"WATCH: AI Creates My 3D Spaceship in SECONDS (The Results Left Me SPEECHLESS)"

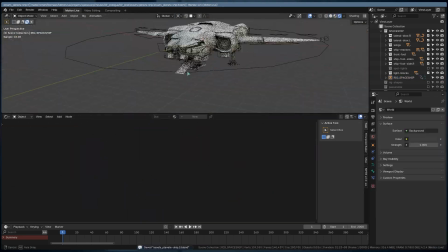(4:05)
And here is the secret to good shading on a model like this, especially in the dark environment like the one I'm using.
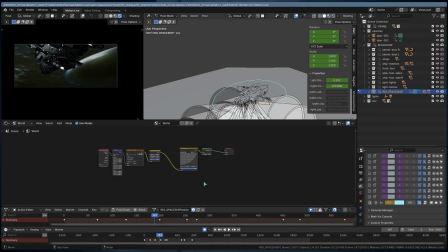(4:10)
It's all about the lights. So I throw in a bunch of little lights all over the ship to make it feel alive.
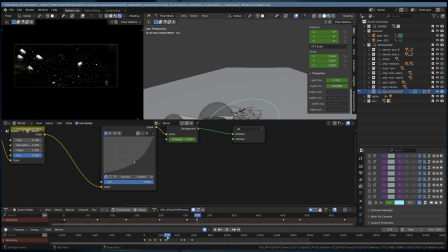(4:15)
Because let's be real here, ships, planes, whatever, they are not just bare metal. They are covered in light, they look alive.
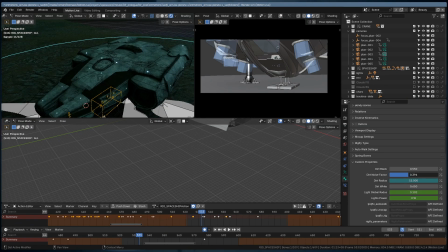(4:22)
Same here, I add a bunch of glowing lights, metallic shaders, all procedural to save time. And bam, now my ship looks alive and it's ready to render.
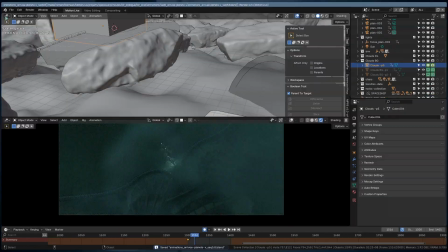(4:30)
For the render, I just place my cameras, add some smoke, throw in some nice lighting and aim for that trippy,
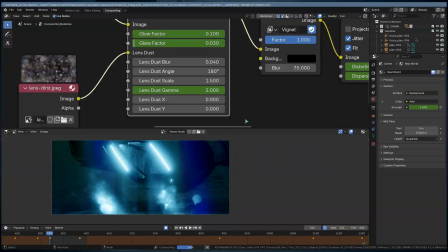(4:37)
greenish alien vibe, because this is all happening in a hostile alien planet.
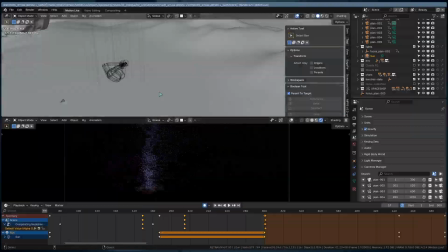(4:41)
And just like that, boom, my ship's landing on that planet. This whole thing is part of a bigger project, by the way.
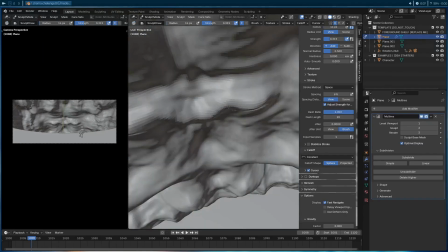(4:48)
I took part in the Punichurch challenge called Cam's Code, and I made an entire short film. So, if you wanna see it where this ship shows up, click the link at the top right.
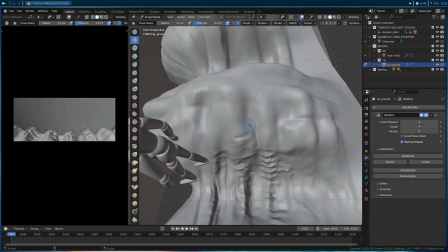(4:56)
Otherwise, I leave you with the landing sequence of the spaceship that we did together.
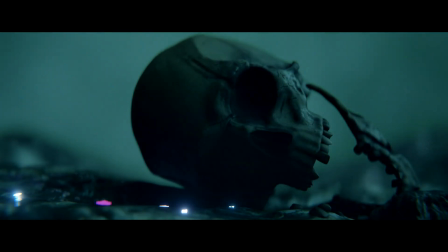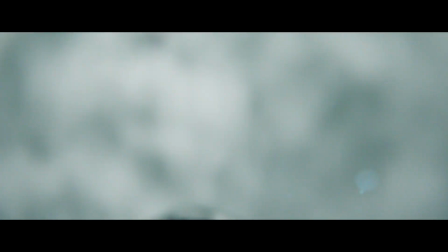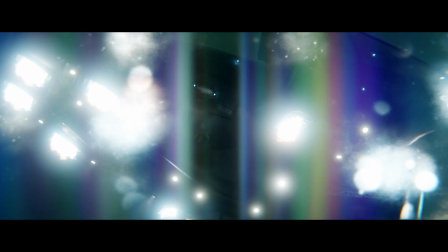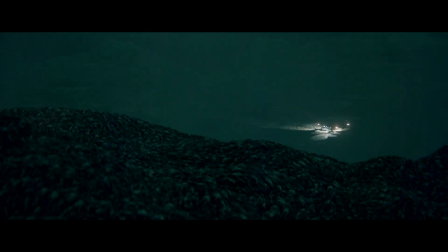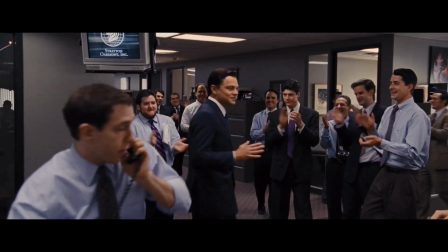(5:21)
Alright. First of all, congrats for reaching this point. Trust me, you're part of the minority. Now, would you like to go further than a simple tutorial? Having a real course that explains you the basics that are behind a video like this one. Yeah? Okay, so this is what you're gonna do. You're gonna click on the first link in the description to receive an entire 6-day course where I explain you how you can create your first movie entirely in Blender. We'll realize together this epic gladiator fight between the evil cube and the dark pyramid. And all of this for free. Yeah, you heard me well, this is totally free, there is no bullshit, and you will be able to apply all the skills you learn in your personal projects. So, let's see you there.